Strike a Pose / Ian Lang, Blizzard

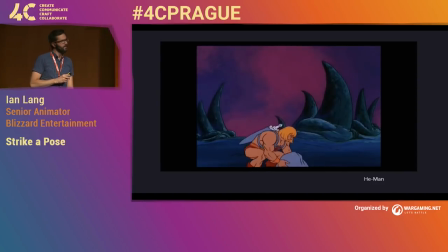1488s
Besides the fact that it feels like it's probably a little bit rotoscoped, it just doesn't feel very responsive.
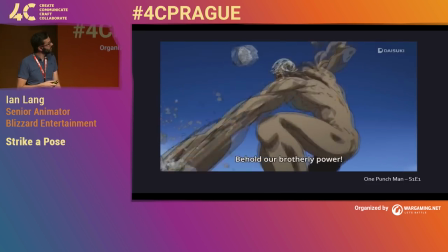1493s
There's not an impact to it. But this, on the other hand, is great. Right? You feel it. You can feel those hits. You can feel those attacks. It's expressive. It's visceral. So let's take a look at some of the smear frame actions of our own rogue animation, kind of going back.
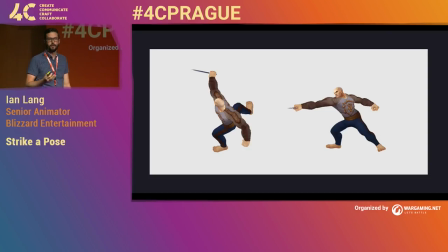1512s
Now, as you can see, you're going to get weird results if you sort of pause the frame.
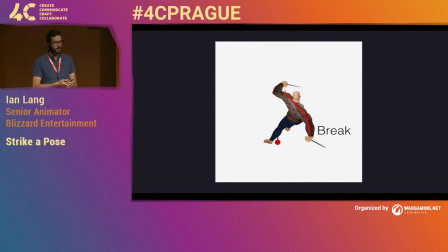1516s
which do look odd when you kind of single them out, but when played at normal speed, the impact of those smears and breaks can really be felt, right? An effects artist, I unfortunately can't remember the name, once said he would be doing his job right if you never knew he was there at all.
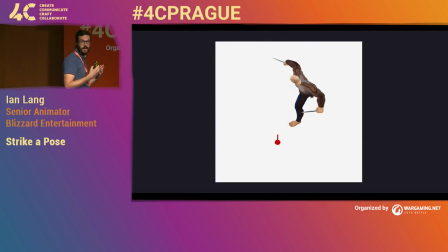1531s
Now, if you hold onto a smear frame too long, the player really starts to pick it out, and it starts to distort the animation, right? It becomes a little bit off model. Now, obviously, you're probably going to be seeing this because I'm playing this over and over and over again, If you notice, too, the chest is completely rotating over that one frame.
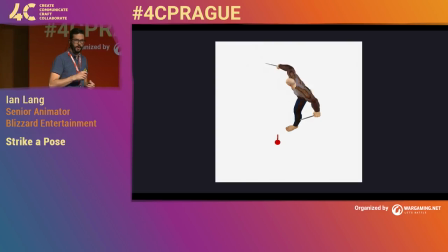1548s
When you're doing these sorts of smears and breaks, really, don't be afraid to go nuts with it. It's always easy to pull it back a little bit. Let's take a look at what we learned with this Rogue Pierce and apply it to a caster animation that we got to do.
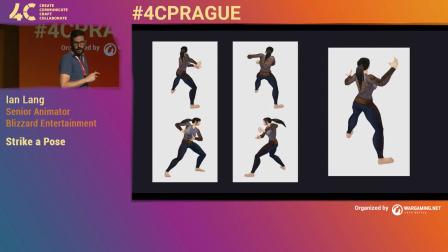1563s
This is a new mage precast that we had. These are just a couple of the poses. I distilled it down a little bit. These are a couple of poses that I landed on. and the pose on the right is an idol pose we're going to get into. We have to do a precast and get into the spell idol. The one on the right, yeah, sorry.
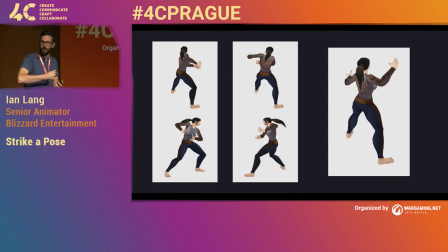1580s
The concept that was pitched was this mage ripping all the energy out of the air and distilling it into a form. And neither are too bad, these two poses on the left. But as I start to block in, just to try to make sure I'm not trapping myself, I recognize a big problem for the one on the left.
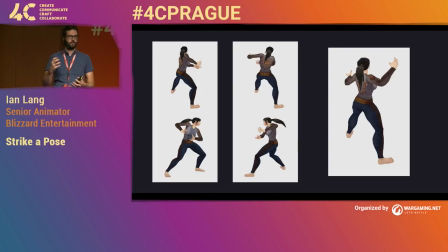1600s
How am I going to show this sort of ripping motion, this nice contrasted action if she's over on the right and then she ends on the right? There's not really a place to go. Yeah, I guess you could do this, but that's going to feel really muted.
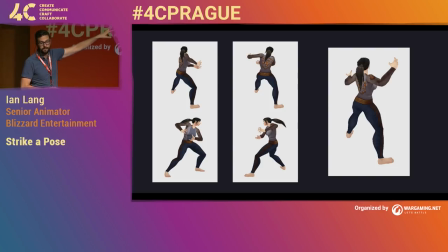1614s
It's going to feel really toned down. And so that's why I end up landing on the one on the left. This way I can kind of rip across the body.
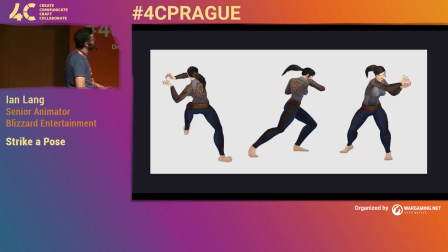1623s
I have a lot of contrast to go over. But before I do so, I'm going to have to kind of strengthen up the pose as a whole. I kind of pull her down a little bit, contract the shape more, tighten everything around the torso. Again, we want that. It's supposed to feel like you're kind of ripping energy out of the air. And so here's the animation kind of fleshed out a little bit more.
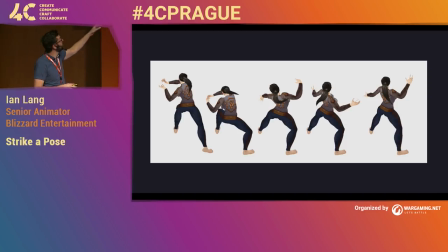1641s
You can see it coursing through. So obviously we start on the left, rip, and I think the second and third frames here, I think it's only like two or three frames in between. So you really have not only a contrast in movement, but you have a contrast in time too. It really feels violent.
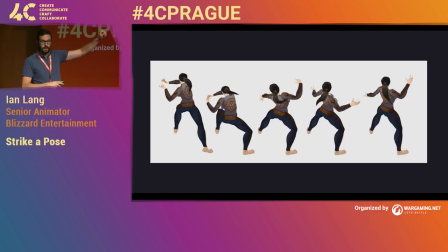1657s
Then, of course, we settle into the spell idle at the end. Since this is a precast, we get to do a little bit more storytelling. It doesn't have to be a sort of like, you know, hit your attack frame at this particular frame. So it's a little bit a nice change of pace sometimes.
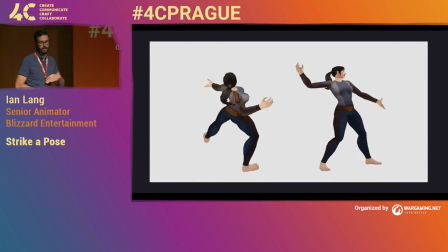1672s
And here we are, all polished out, and as you can see, we're kind of paying attention to clean silhouettes, taking advantage of those smears.
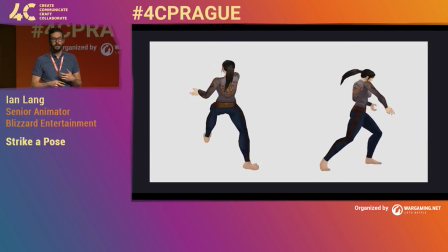1679s
We sort of really, boom, distort that arm there. It helps to give a contrast to the animation so it doesn't feel so linear. and it still tells the story of where that is all going.
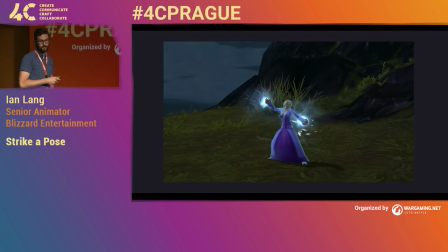1688s
And since effects make everything a lot cooler, here we have the mage using it in the game. And depending on what kind of game you use, depending on what kind of compression, obviously you may have to be a little bit more exaggerating in your animation before you get it into game.
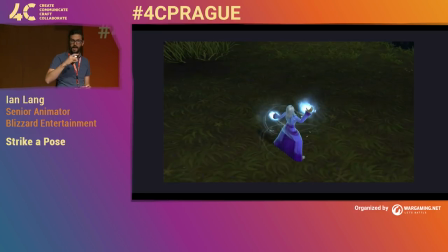1704s
So feel free to amp it up wherever you need to.
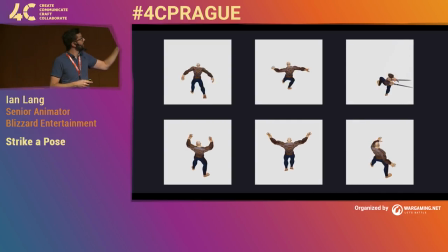1709s
So here are just a few samples of some of the new combat animations. By no means all. We've done a lot more of these. but they give a pretty good indication of where we've gone and where we're kind of going towards.
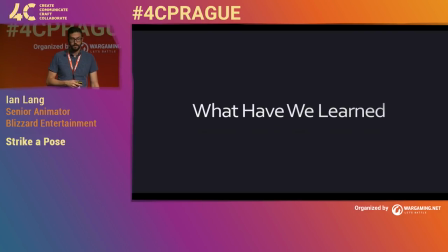1720s
So what have we learned? We're in the wrap-up stage, guys. Intuitive logic.
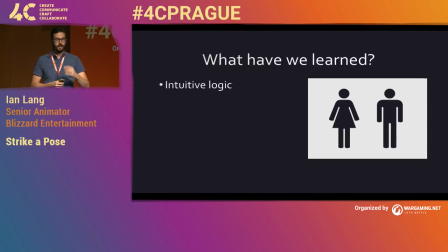1726s
Remember, your players shouldn't have to struggle to understand what they're seeing. Your message should be sharp. It should be clear, precise. It should quickly tell the player all that they need to know.